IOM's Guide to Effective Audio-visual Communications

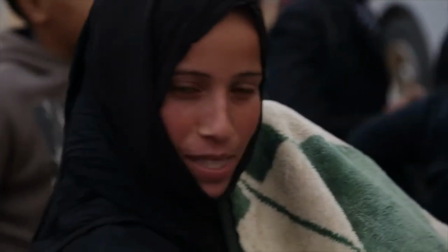4s
Media focal points always have to find new ways to communicate more content in less time for maximum impact.
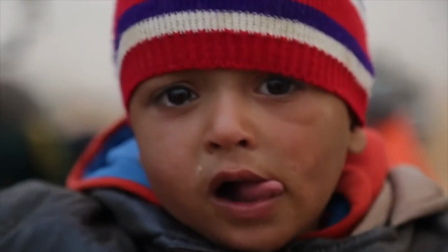10s
Videos are great for doing just that. They help showcase IOM's work and build the organization's brand. Creating videos has never been so easy.
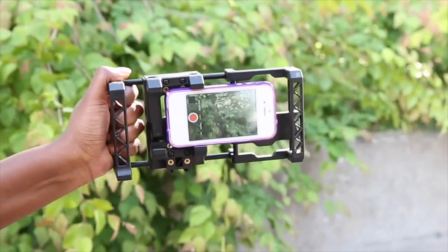19s
All you need is a DSLR camera or a smartphone, a steady hand, a few basic accessories and an idea.
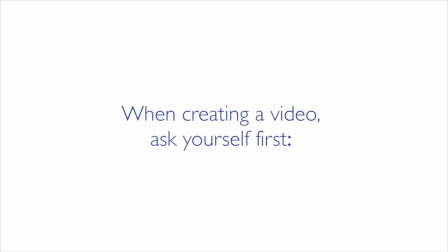27s
When creating a video ask yourself first, what What is the purpose and who is the target? And what do you want your viewers to remember? Writing down a few bullet points about the main topics you want to put forth will help you choose shots which can illustrate this most effectively.
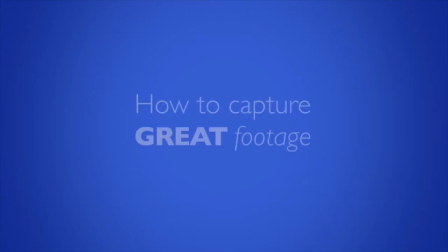43s
Here are some guidelines for capturing great footage. Good lighting conditions are key.
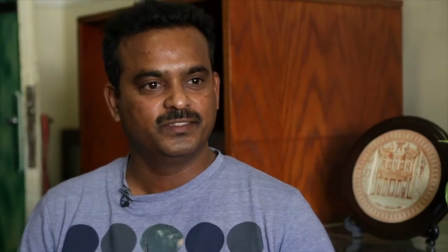48s
Avoid harsh shadows or dark images by making sure your subject's faces are well and evenly lit.
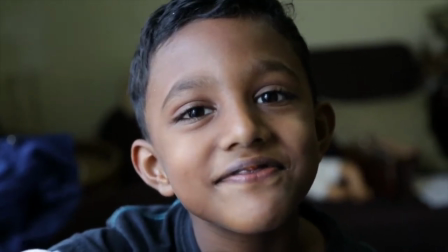53s
This can be done by positioning your subjects to face a window or you can film in the shade when outdoors.
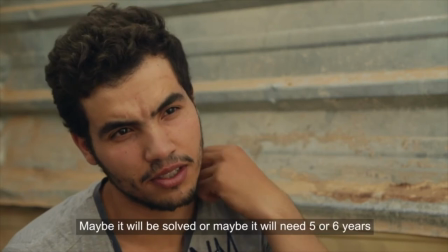59s
In harsh lighting conditions, place your subject against light surfaces like a bright wall.
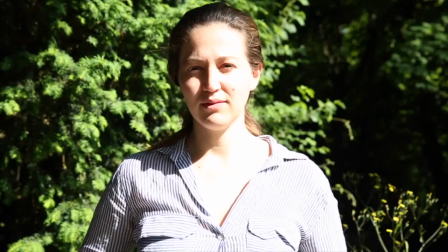64s
You can also use a sheet of white paper or a reflector to even out any shadows.
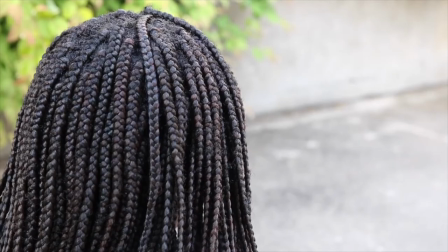71s
Sound matters as much as images in a video story. Make sure to test the audio quality of your recordings with a set of headphones.
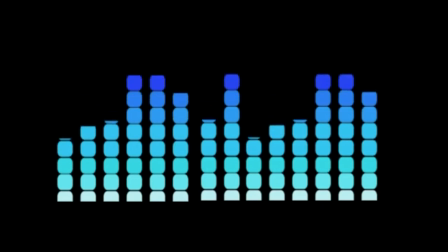77s
Audio that's recorded too low tends to drown in background noise, resulting in static and hum. Using an external shotgun mic can improve audio quality in most environments.
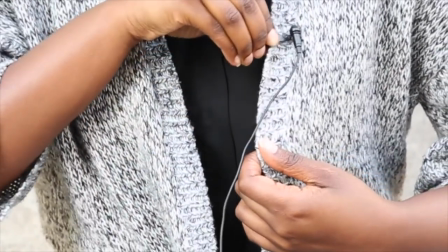87s
For interviews in noisy or windy environments, clipping a lavalier mic to your subject's clothes will work best.
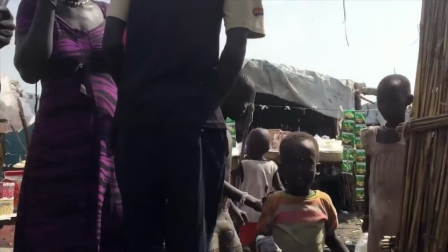93s
Increase the visual appeal of your video by capturing a number of well-framed shots. Try to film your subjects and events from several angles to give a complete view of the scene.
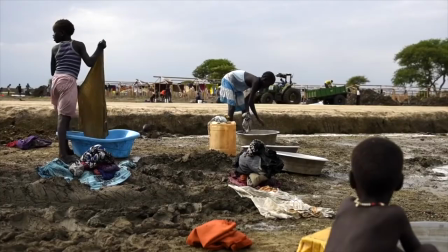103s
General wide shots are great for conveying the size and context of the surroundings, while medium and close-up shots can highlight the mood on-site.
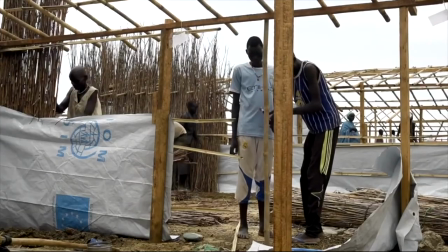110s
Get a steady 5-10 second shot of each. This will ensure that you have enough to work with during the editing process.
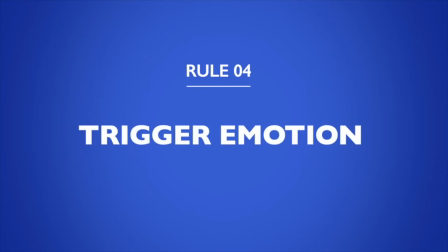118s
Emotional cues help audiences connect with the story.
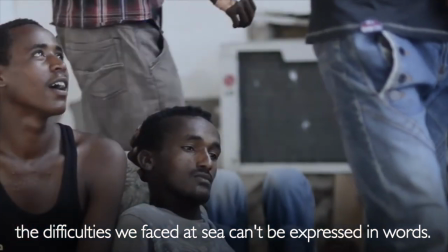121s
The most emotive stories revolve around people, so try to get footage which illustrates their point of view, environments and challenges.
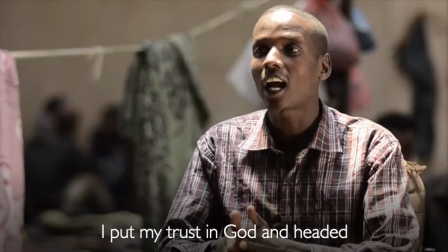128s
Interview sound bites allow the people in our stories to express what they are thinking and feeling.
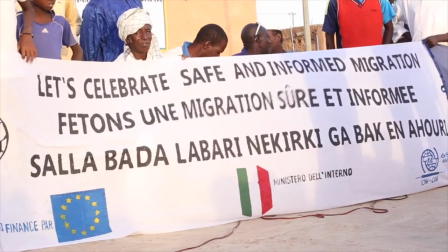135s
Try to capture action scenes which illustrate the events being described in the story,
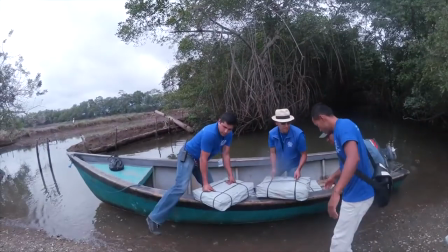139s
as opposed to a video of someone just talking about the issue or people standing around staring at the camera.
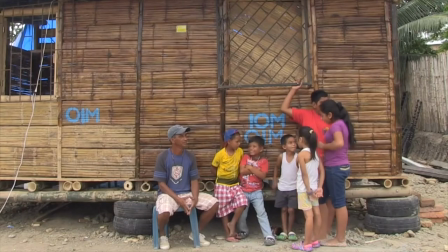147s
While organizational visibility is important, the use of logos should be subtle, both in the field and during the editing process.
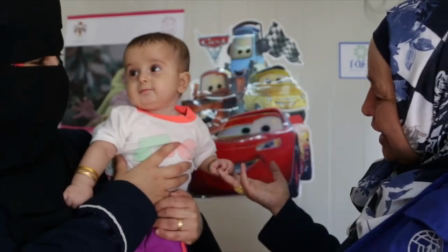155s
Make sure that logos don't overpower your story by placing them away from the foreground or towards the end of your videos.
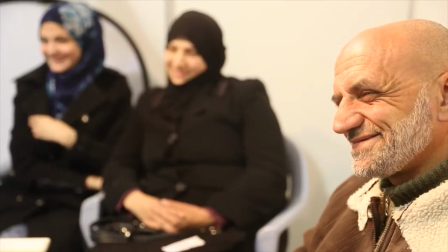162s
Remember, even though good visuals can provide great support and visibility for projects, the Our main priority is to ensure the well-being, safety and dignity of our beneficiaries.
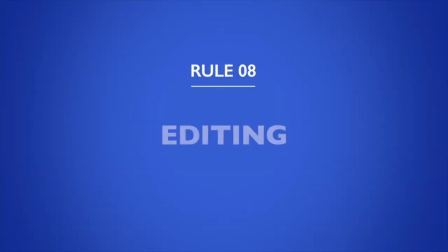171s
Make sure to get consent through a signed consent form. Try to convey your message as efficiently and briefly as possible.
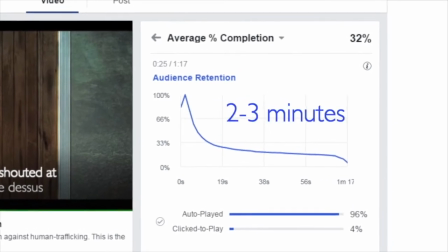179s
An average length of 2-3 minutes is enough to tell a full story and keep audiences interested, especially on social media.
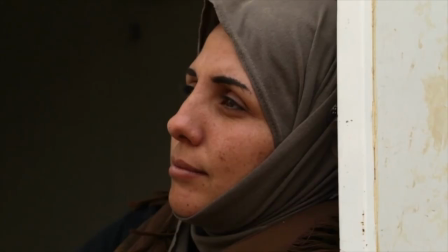186s
The first few seconds of a video will determine viewer engagement, so remember to open the video with an appealing shot and compelling captions.
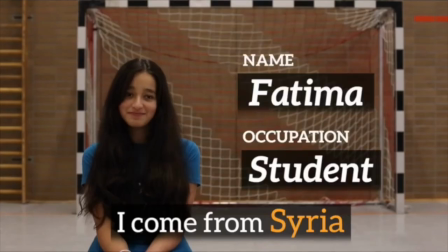194s
By projecting keywords or short phrases over images, you can help viewers better understand and remember the narrative and provide additional information. If dialogue is the most important element of your video, add subtitles. Help us keep a consistent look by using our official font, Gilles Saint, which looks great when used properly.
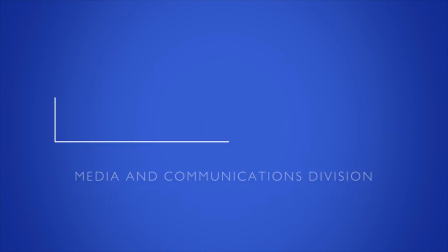214s
You have our full support, so if you have any questions or if you need technical assistance, please contact IOM's Media & Communications Audiovisual team. Let's continue to make your good work more visible.